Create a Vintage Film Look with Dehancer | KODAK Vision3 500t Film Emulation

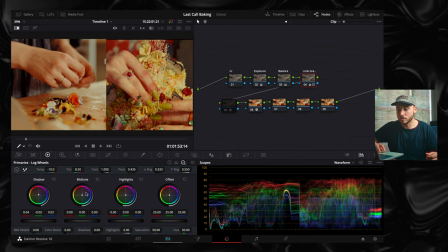743s
And then mid-tones, kind of those skin tones the other way towards these like cyan and greens. Probably lose some of that pink in the shadows, honestly. And then pull them down just a little bit.
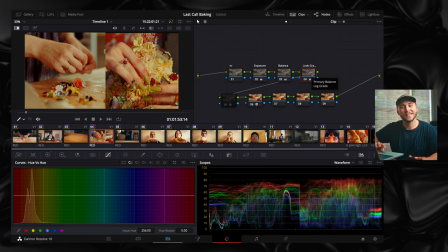765s
And then I know I mentioned not making specific hue versus hue adjustments, but I am gonna make one. I'm gonna come in and kind of grab these orangey shadows, but I'm gonna spread it out, click my red so that it's a little bit more spread out.
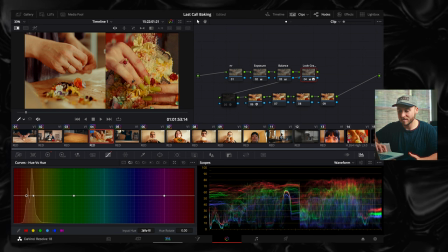781s
And click my yellow so it's more spread out, and then just start dragging these up just a little bit to see if we can get closer to those pinks.
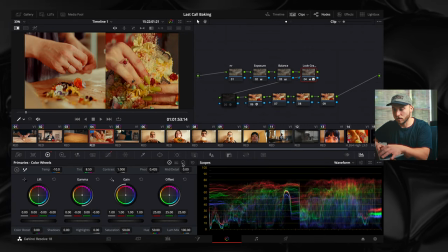794s
I feel like we could go back to our lift or our log wheels and take some of that pink out because now there's like a lot. And then maybe bring the gamma down just a smidgen. Yeah, that was it. Okay, so like I was saying earlier, there are tools in Dehancer,
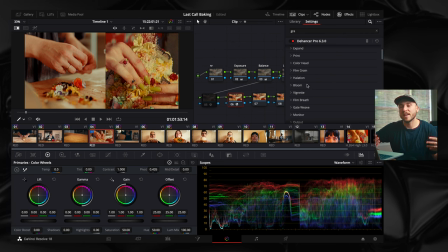814s
specifically film grain, halation, and bloom that I already have a pretty solid workflow in DaVinci. So I'm honestly not gonna be using those. The bloom is pretty good, like just adding it on and increasing it and everything, but I just feel like the built-in DaVinci ones are better for me.
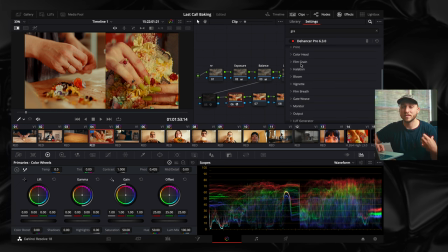832s
I know how to use them. I've been using them for a long time. For film grain, the grain is really nice, and honestly, it might be better than the built-in DaVinci film grain.
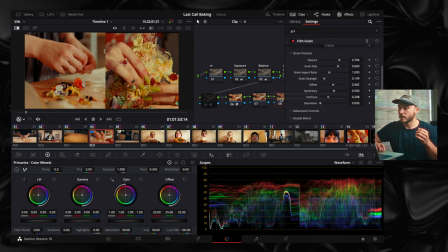843s
But one thing I do love about DaVinci's film grain is I can come drag it on, and I know that this was shot on 16 millimeter, and they have presets built in. So I'm gonna leave it on the 16 millimeter preset, turn up my grain strength a little bit.
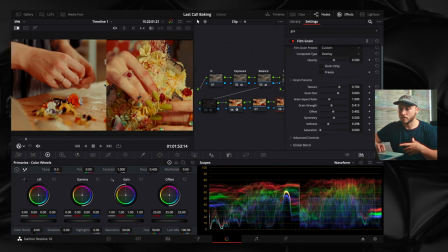857s
Let's kind of zoom in here.
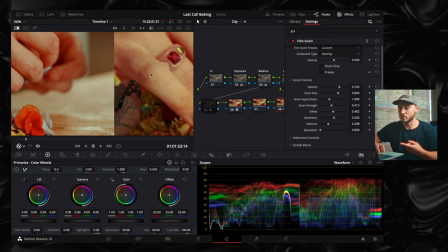860s
Now, I'm not gonna match these perfectly because this is like a JPEG image ripped from Instagram, so I'm not trying to get it to look that munchy, but I will just kind of dial in my grain strength a little bit. With the film grain, I'm thinking these are looking super similar.
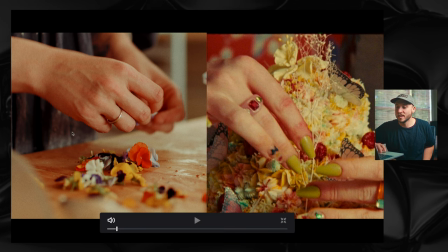877s
I don't think I want to push it anymore towards pink, at least this, because again, we have the orange bouncing off the wood table, giving it that kind of orangey feel, and maybe that's just where we let ours live. I might tweak it around a little bit more, push a little bit more green into these skin tones because they're looking kind of blue and teal compared,
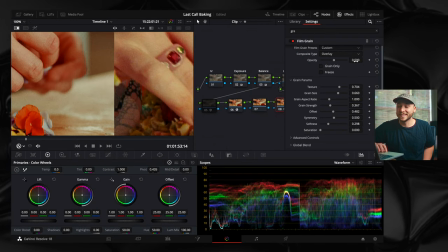896s
but I think that's pretty dang close. I am gonna jump into Dehancer one more time and come down to my vignette.
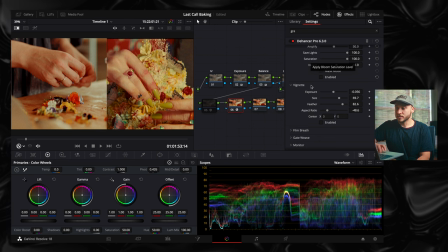904s
I do have a workflow for vignettes in DaVinci, but this is so quick to just like turn it on. Turn your feather all the way down if you wanna see like what exactly it's doing. And then just feather it back out.
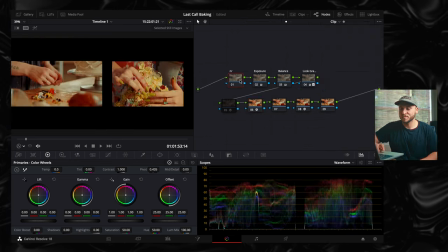918s
Just a slight one. Just a little baby vignette. Because it's raw footage, I'm gonna throw a little bit of noise reduction on it and a little bit of sharpening at the end to kind of counteract any softness that I get from that noise reduction.
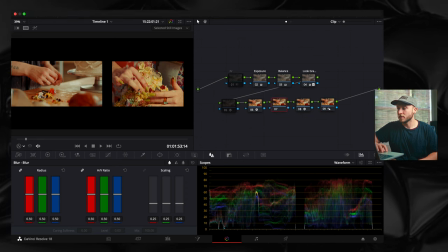934s
And last bit, I'm gonna come in, grab a glow node.
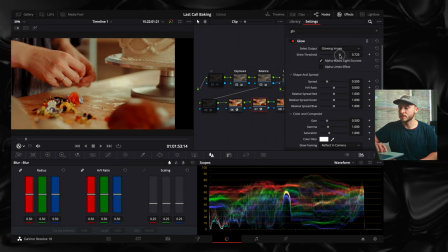945s
And my glow process is super simple. You've probably seen people do this all over YouTube, but I just drag my shine threshold all the way down,
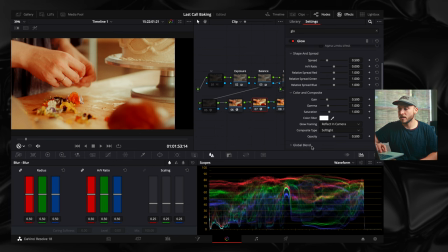952s
change my composite type to soft light, and then just dial it in with the global blend.
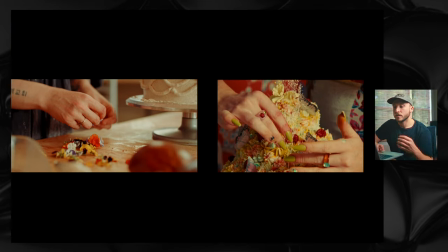957s
That looks so dope. Like, I know it's a lot, but... So the glow is adding kind of an orangey hue over my image,
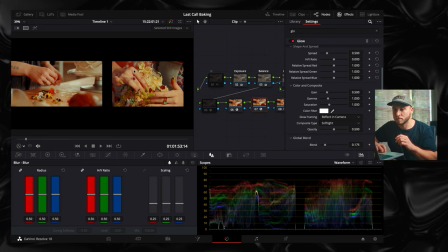964s
so I'm just gonna come over here to saturation and pull that out of there, hopefully.
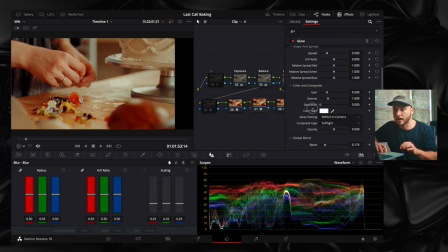970s
Yeah, that's better. That way we get the glow, but it's more of like a white glow and not too much of that orangey hue that's already taking over our image.
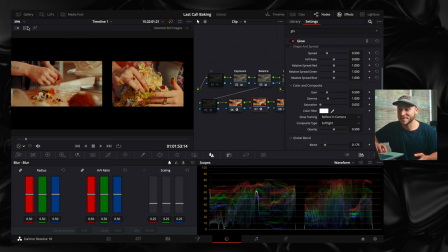979s
But I think that's looking really, really dope.